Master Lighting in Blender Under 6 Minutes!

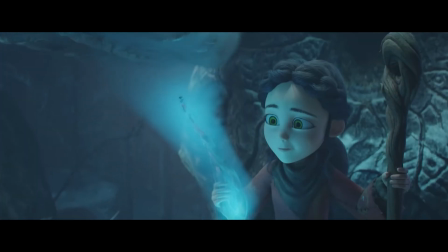(0:00)
Here's all the basics you need to know about lighting in Blender under 6 minutes.
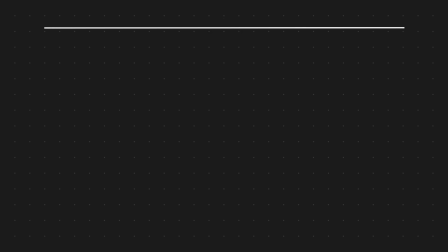(0:03)
To learn effectively, I like breaking things down into 3 categories: tools, concepts, and applications. Tools are the types of lights and how you can modify them in Blender. Concepts are the principles behind how light interacts with your scene, things like size, shape, and color.
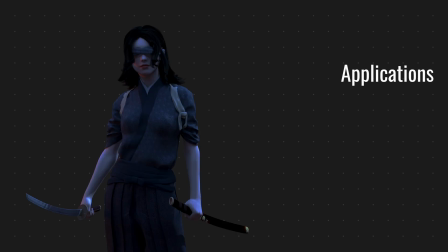(0:17)
Applications are the practical techniques you use to combine the tools and concepts for specific results.
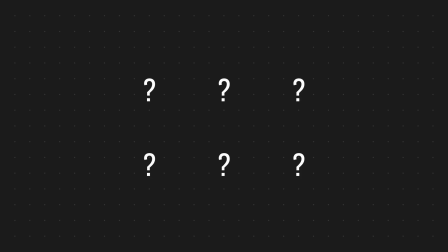(0:23)
Blender gives you 6 main ways to light your scenes, and each has its strengths. Point light. Point lights emit light equally in all directions from a single point.
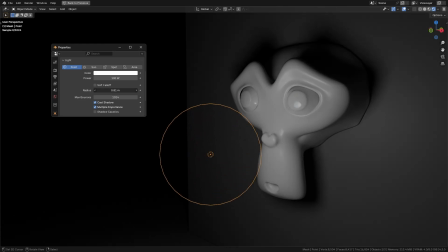(0:30)
You can adjust the radius to soften shadows, making it more realistic. Best for light bulbs or candles, anything small and localized.
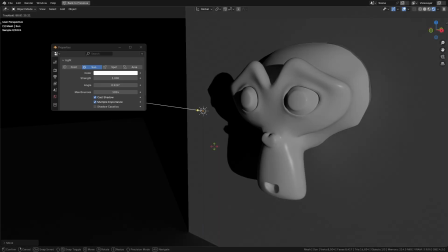(0:36)
Sunlight. Sunlight works like an infinite light source, lighting everything evenly based on its rotation.
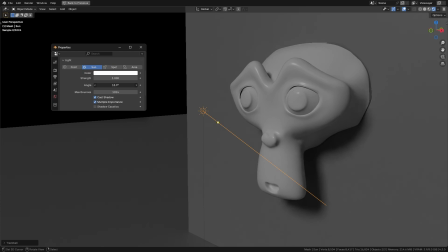(0:41)
To soften the shadows, increase the angular diameter, which mimics atmospheric diffusion. Best for outdoor scenes or directional lighting like sunlight or moonlight.
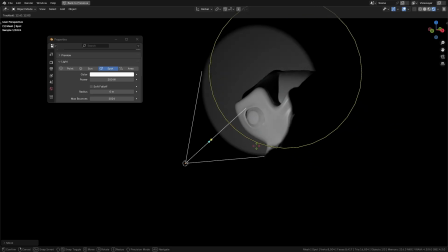(0:49)
Spotlight. Spotlights emit light in a cone.
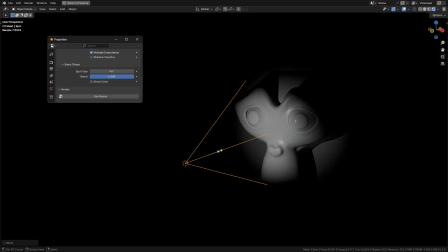(0:51)
You can adjust the radius to soften all shadows, the blend slider to control how soft the cone's edges are, and the spot size to change the width of the cone.
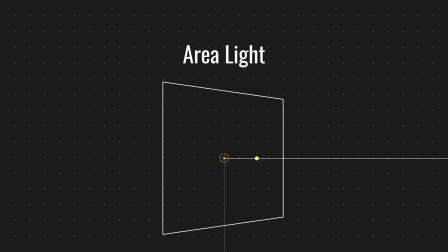(0:58)
Best for focus lighting like flashlights or car headlights. Area light. Area lights emit light from a rectangular or elliptical surface. Use the spread value to control how focused or diffused the light is. Best for windows, TV screens, or broad diffuse lighting.
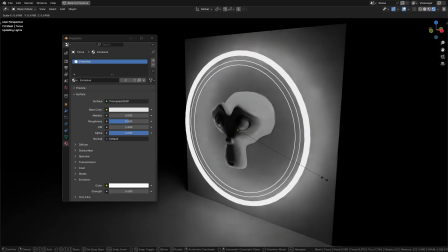(1:12)
Mesh lighting. Any object can be turned into a light by adding an emissive shader. Best for creative lighting, like neon signs or glowing objects.
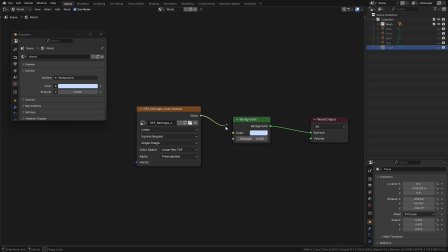(1:19)
World lighting. World lighting is great for ambient illumination. By connecting an AGRI, you can create realistic reflections and natural lighting across your scene. Best for quick setups and realistic outdoor or indoor lighting. Blender also has some extra tools to enhance your lighting, IES textures.
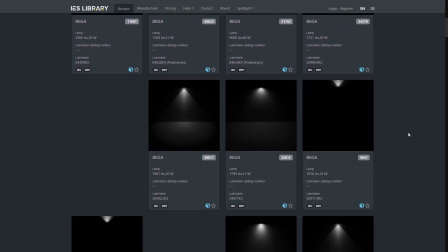(1:33)
These simulate the real-world patterns of artificial lights.
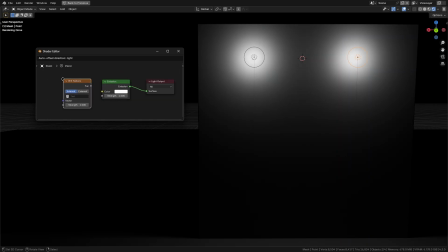(1:36)
To use them, toggle Use Nodes on a point, spot, or area light, add an IES texture node, load an IES file, and connect it to the light's strength input, gobos.
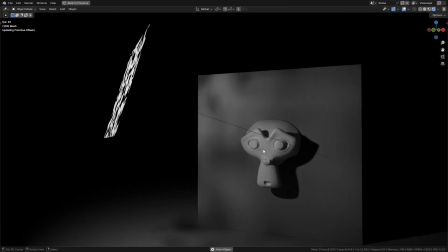(1:44)
These project patterns by placing a texture or cutout in front of a light. Great for simulating shadows from blinds or tree leaves.
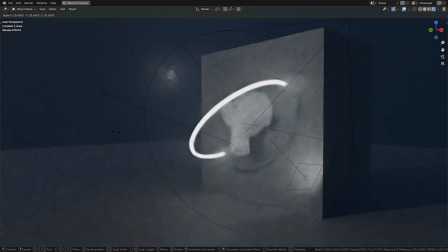(1:51)
Volumetrics. Add a principal volume shader to an object, like a cube surrounding your scene, to create effects like fog, mist, god rays, or underwater effects.
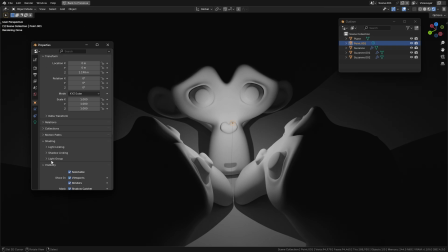(1:58)
Light and shadow linking. Control which objects are affected by a light by using collections for light linking and shadow linking under the shading tab of the light.
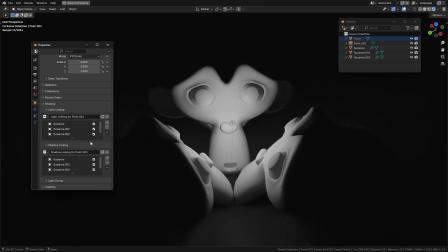(2:06)
Drag objects into the collection and include or exclude them to customize the lighting and shadowing of specific objects. Lighting can completely transform a scene, and mastering the basics is key. When I was starting out, I learned that hands-on practical lessons made all the difference. That's why I'm excited to share that this video is sponsored by Skillshare. If you can think of a skill, chances are you'll find a course on it on Skillshare.
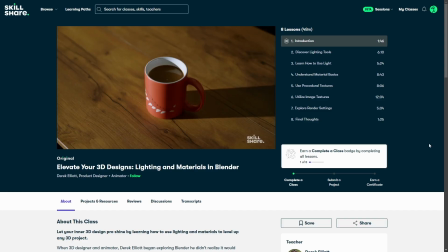(2:26)
One of my favorites is by my friend Derek Elliott. His course, Elevate Your 3D Designs, Lighting and Materials in Blender, is perfect for beginners.
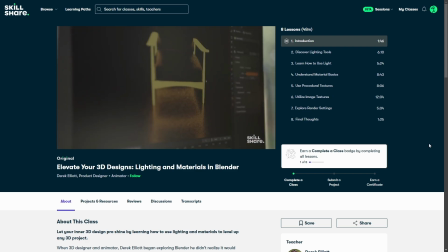(2:34)
Derek walks you through lighting tools and material setups step by step, and it's super easy to follow.
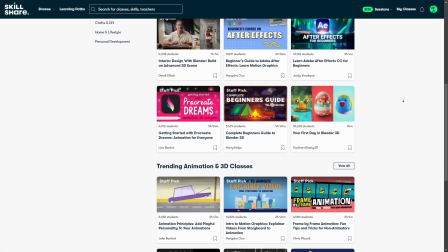(2:38)
Plus, Skillshare has courses on everything from animation and rendering to lighting for films and cinematics. As part of this collaboration, Skillshare is offering a free 1-month trial to the first 500 people who click my link in the description.
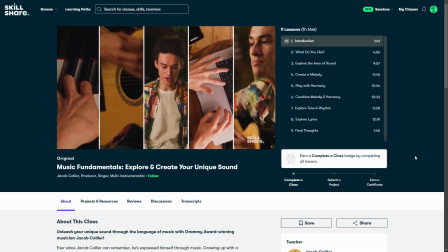(2:50)
Whether you're just starting out or looking to expand your skill set, check out Derek's course or explore others.
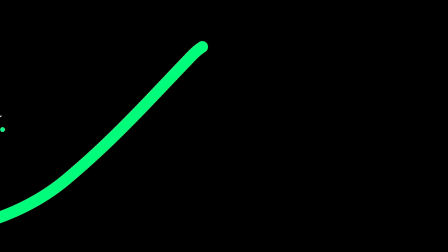(2:55)
And once you've tried it, come back here to refresh your skills and take your lighting even further.
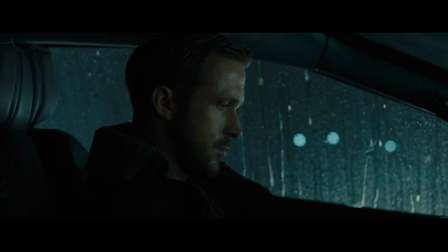(3:00)
Let's talk about the concepts of lighting, the principles that help you control mood, composition, and storytelling in your scene.
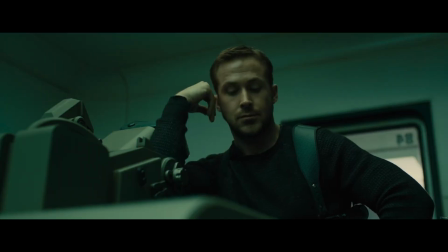(3:07)
Placement and power. The position, angle, and brightness of your light define how your subject is perceived.
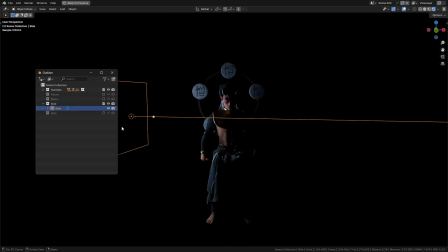(3:12)
Light from above mimics sunlight or overhead lamps. Side or backlighting emphasizes form and texture.
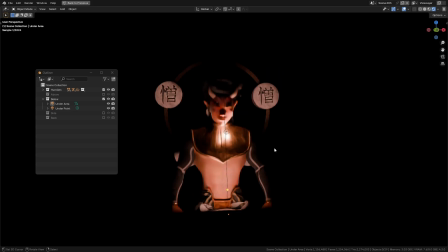(3:17)
Lighting from below creates eerie or dramatic effects. High-intensity lights make your subject the focal point.
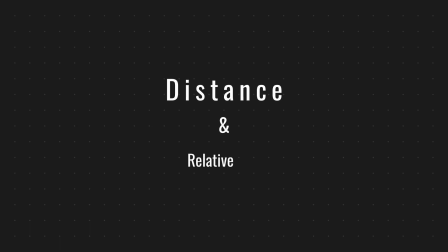(3:22)
Low-intensity lights create subtle or moody atmospheres. Distance and relative size. Light behaves differently depending on its distance and size.
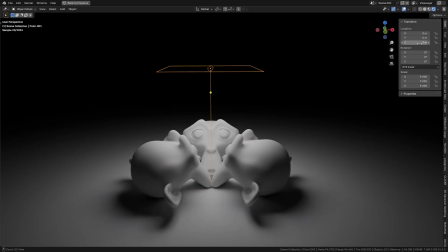(3:30)
According to the inverse square law, doubling the distance of a light reduces its intensity to 1/4.
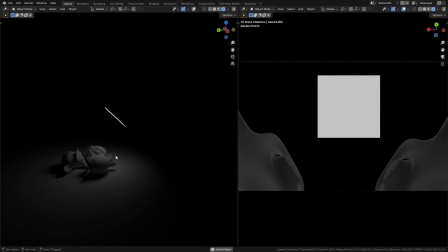(3:35)
From the subject's perspective, a farther light also appears smaller and dimmer. If you increase the light's size and intensity proportionally with distance, it looks the same as before.
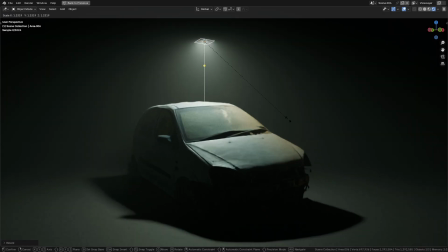(3:43)
Smaller relative size creates sharp shadows and dramatic lighting. Larger relative size gives soft, diffuse shadows for a natural look.
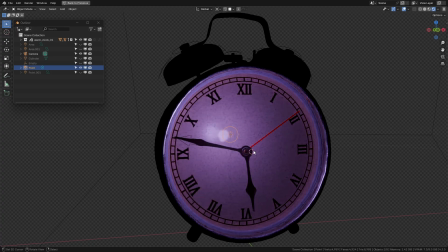(3:50)
Shape. The shape of your light source affects reflections and highlights. A rectangular light creates elongated highlights, great for windows.
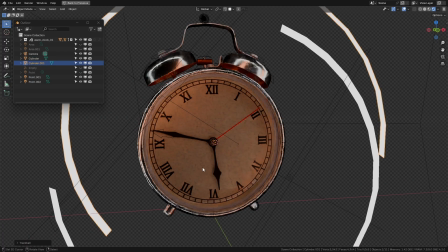(3:57)
A round or custom-shaped light offers more creative control. Color or temperature. Light color impacts the tone of your scene.
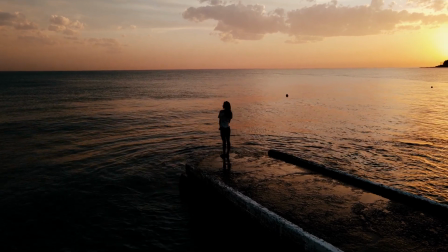(4:03)
Warm colors like orange or yellow feel cozy and inviting.
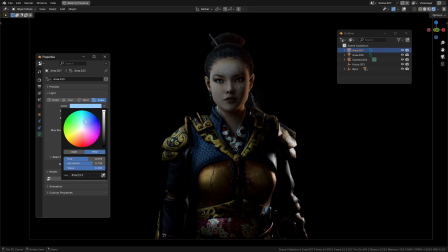(4:06)
Cool colors like blue or green evoke calmness, mystery, or tension. You can set the light's color in Blender manually or use a black body node for accurate warm and cool tones.
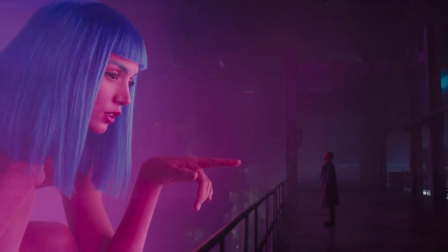(4:15)
Contrast. Contrast is a balance between light and shadow. High contrast emphasizes dramatic differences, great for intense storytelling or focus.
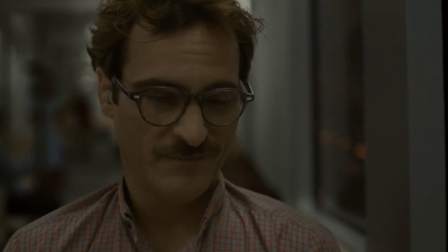(4:22)
Low contrast softens transitions, creating harmony for calm or natural scenes.
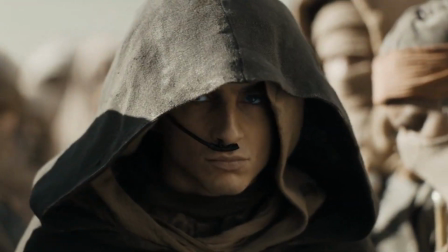(4:27)
Use contrast to guide the viewer's eye and enhance depth in your composition. These concepts are interconnected.
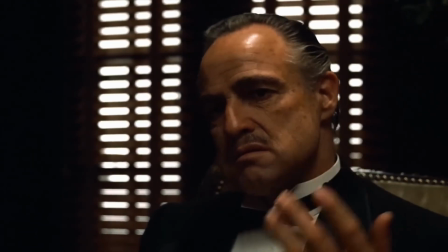(4:33)
Placement, intensity, size, and color all influence each other and your final result. Here are some common temperature and power values that you can copy for your projects.
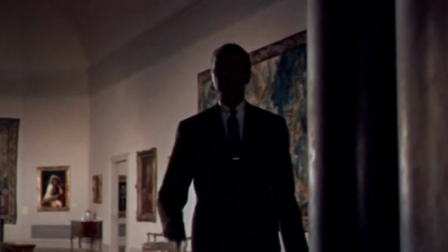(4:40)
Let's now discuss some basic lighting techniques and variations of them throughout history. First, there are three types of lights to consider.
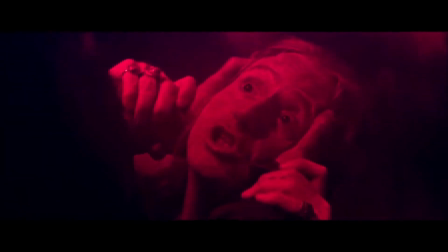(4:48)
Unmotivated lighting refers to artistic lighting without a visible source in the scene. Motivated lighting mimics a believable light source even if it's off-screen.
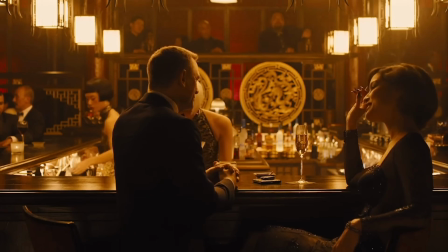(4:56)
Practical lighting refers to visible lights within the scene, like lamps or candles, that ground the shot in reality.
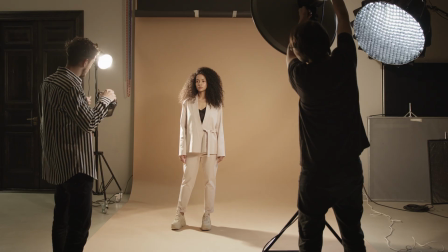(5:01)
Now here are some foundational lighting techniques. Three-point lighting, the most common setup to illuminate a subject clearly while adding proper depth.
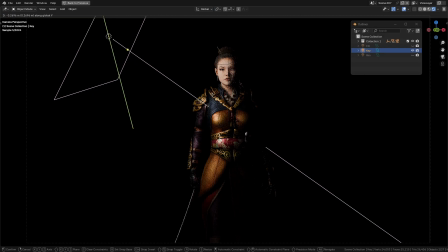(5:08)
Key light, main light source placed at an angle to highlight the subject. Fill light, softer secondary light to reduce harsh shadows. Rim, hair, or backlight behind the subject to create an outline or glow, separating it from the background.
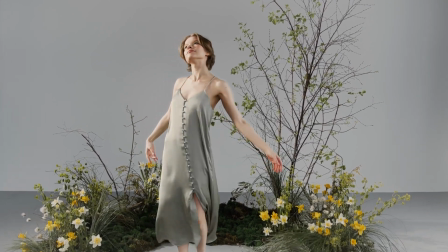(5:20)
Variations: high key lighting, even bright lighting for cheerful moods. Low key lighting, dim high contrast lighting for dramatic storytelling.
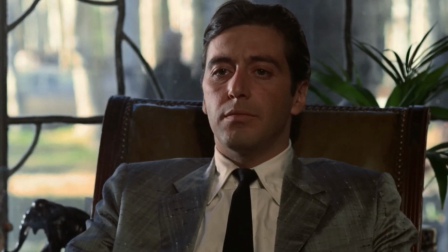(5:28)
Split lighting, key light at 90 degrees, leaving half the subject in shadow for tension or impact.
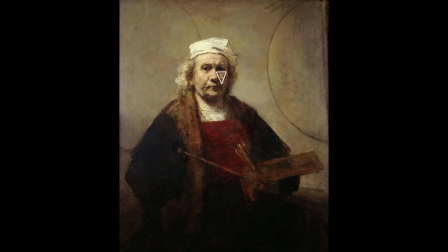(5:33)
Rembrandt lighting creates a signature triangle of light on the shadowed side of the face, used for cinematic or emotional portrait shots.
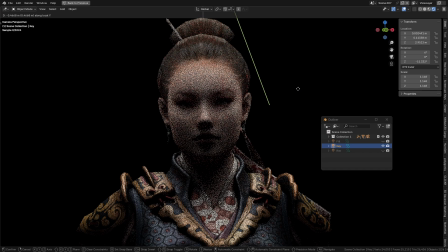(5:39)
Butterfly lighting produces flattering shadows under the nose. Place the light directly above and slightly in front of the subject, used for glamorous or beauty portraits.
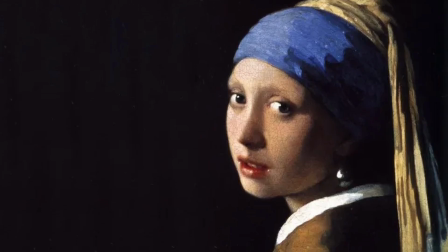(5:48)
Chiaroscuro lighting uses strong contrast between light and dark, inspired by Renaissance paintings, used for adding drama, focus, or mood to your scene.
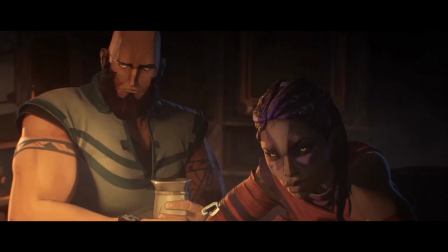(5:56)
While these techniques are great starting points, don't get caught up in memorizing the names. Focus on the emotion you want to convey.
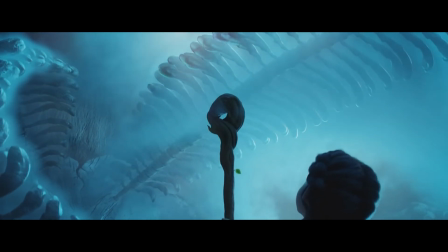(6:02)
Use your knowledge of the tools and concepts to adapt and experiment. The best lighting often comes from breaking the rules and finding what works for your unique vision.